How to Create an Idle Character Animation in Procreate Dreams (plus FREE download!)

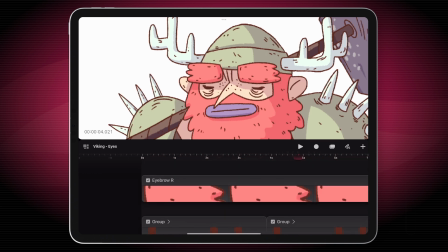8:17 Okay, let's do something with the other eyebrow as well, but I'm not going to copy this exactly.
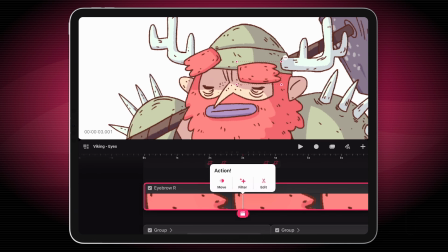8:22 I'm going to have a little bit of overlap just to stagger what's going on and just make it slightly more interesting and less mechanical.
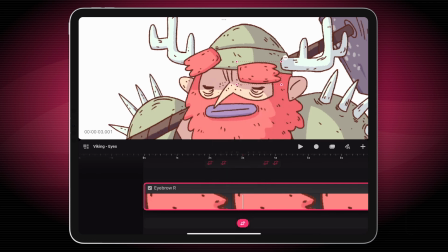8:29 So let's tap to add a move keyframe on this one at about 3 seconds.
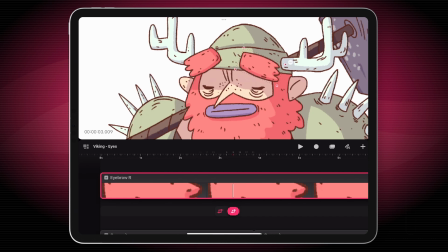8:35 We'll have this one turn a little bit and come back down.
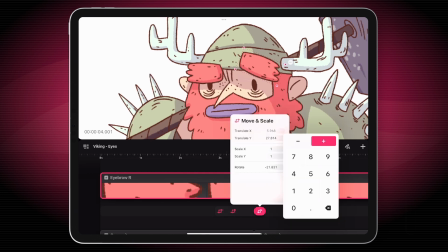8:40 Yeah, we want this to go back to its starting position pretty much around the same time as the other one.
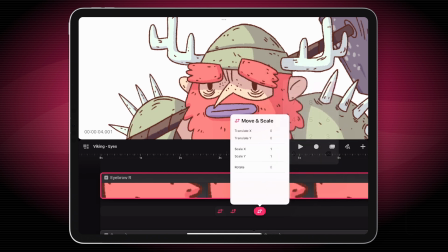8:47 So reset all those values.
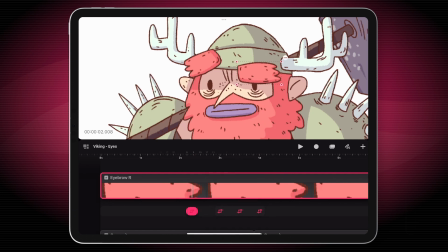8:51 Drag that a little further in. So let's see how this plays.
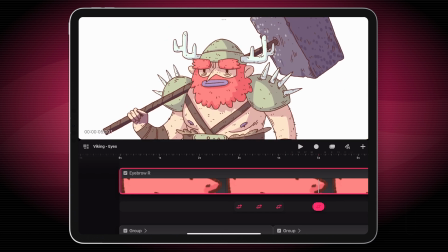8:59 Okay, that will do fine. I mean, we're not going to be looking at it this close anyway, so I think once we add a few more
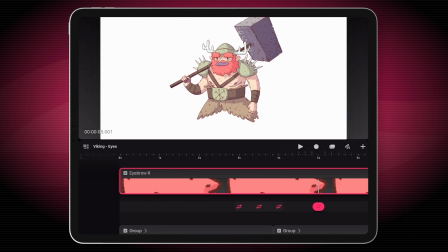9:06 points of animation throughout the whole character, it'll be a little bit better than the sum of its parts.
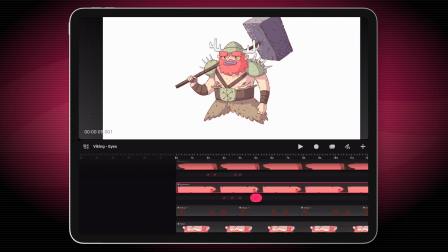9:13 Okay, so next up, what will we look at? Okay, let's bring his torso and his body to life. Let's make him breathe. And for this, I'm going to use a different type of keyframe.
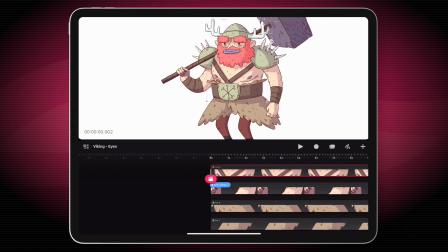9:28 Let me turn back on his legs. Okay, so on the torso, I'm going to tap my action.
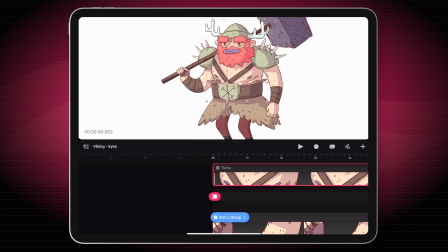9:34 I'm going to add a move, but this time I'm going to use a warp keyframe. And what this will do is it puts a grid on top of the artwork. And if you remember, this is the shape that the artwork is taking. So what we can do now is I'm going to use the record method to perform the chest breathing.
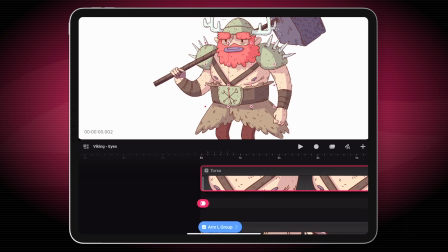9:52 And so you're able to grab any of the individual nodes and move them and record your animation while you do it.
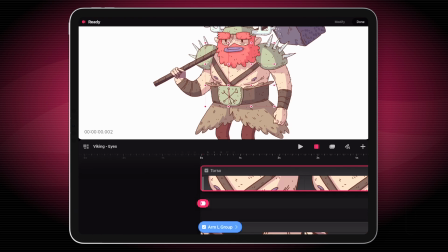9:57 So let's enable the record. And I'll just try to roughly get him breathing in and out like a human would. And I'll just go through this for the duration of the clip. We'll probably cut it down from whatever 15 seconds I have it now, but that should do fine.
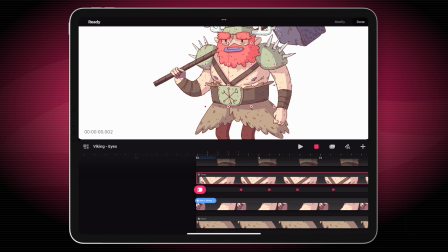10:23 One of the things I love about this record method is you can go back and you can do more on top of it, so without losing the first one.
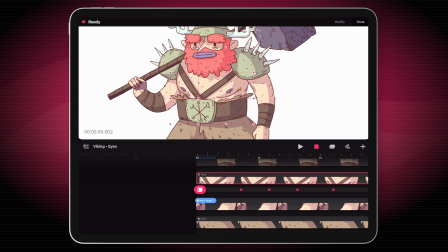10:29 So you'll see which node I grab next, but I'm going to repeat the process and try to match it up as best I can with the left side of the chest.
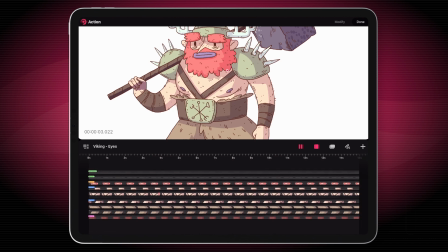It's a really small, subtle touch, but I do think it helps to bring him to life.
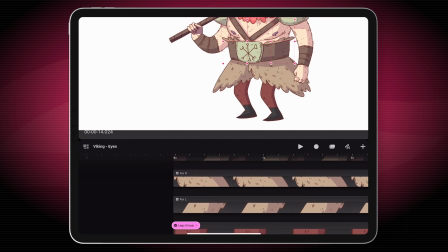10:57 Okay, let's not stop here. Let's keep going. We're on a warp buzz and it's working out.
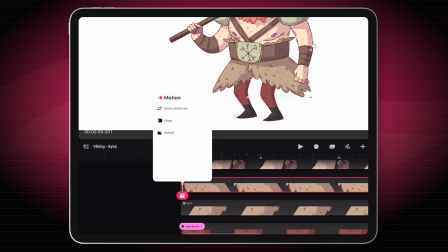11:04 So I'm going to go to the layer with this bit of fur. I'm going to go to my motion and add a warp again.
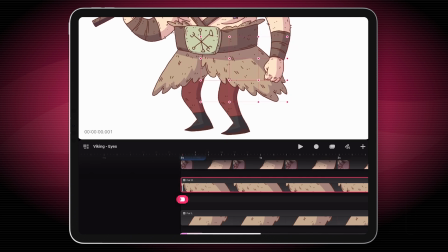11:10 So I'm going to do 2 passes of this. First, I'm going to grab the bottom right one and animate this.
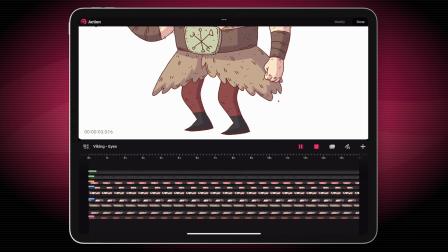11:17 But this one is a lot more forgiving because we want this to kind of look like the wind is blowing it. And obviously the wind is a little bit more erratic. So we don't need this to be really accurate or mechanical, very loose.
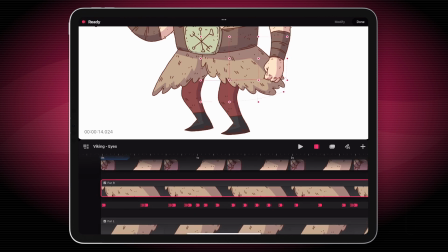11:32 Okay, that worked. Let's go back to the start. And I'm going to grab a different node now as well, just to make it move just a little bit nicer. So let's try this.
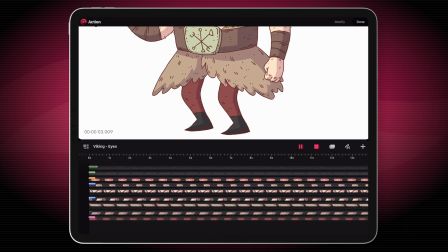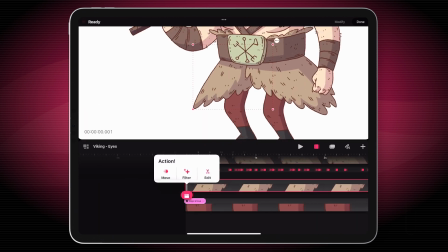11:57 Okay, that will do that nicely. And let's go and do the exact same to the other.
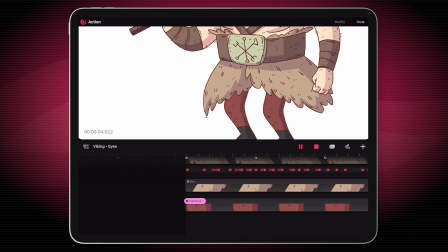12:03 So I might speed this bit up because it's the exact same thing as before.
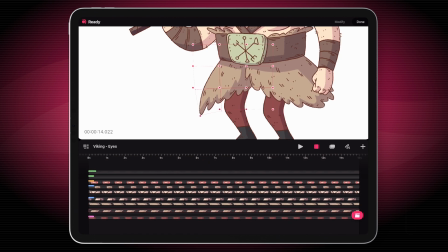12:07 I'm just going to do 2 passes, one with one node, the other with another. And let's do another pass, this time grabbing another node. Okay, I'm going to tap on my record button to turn it off.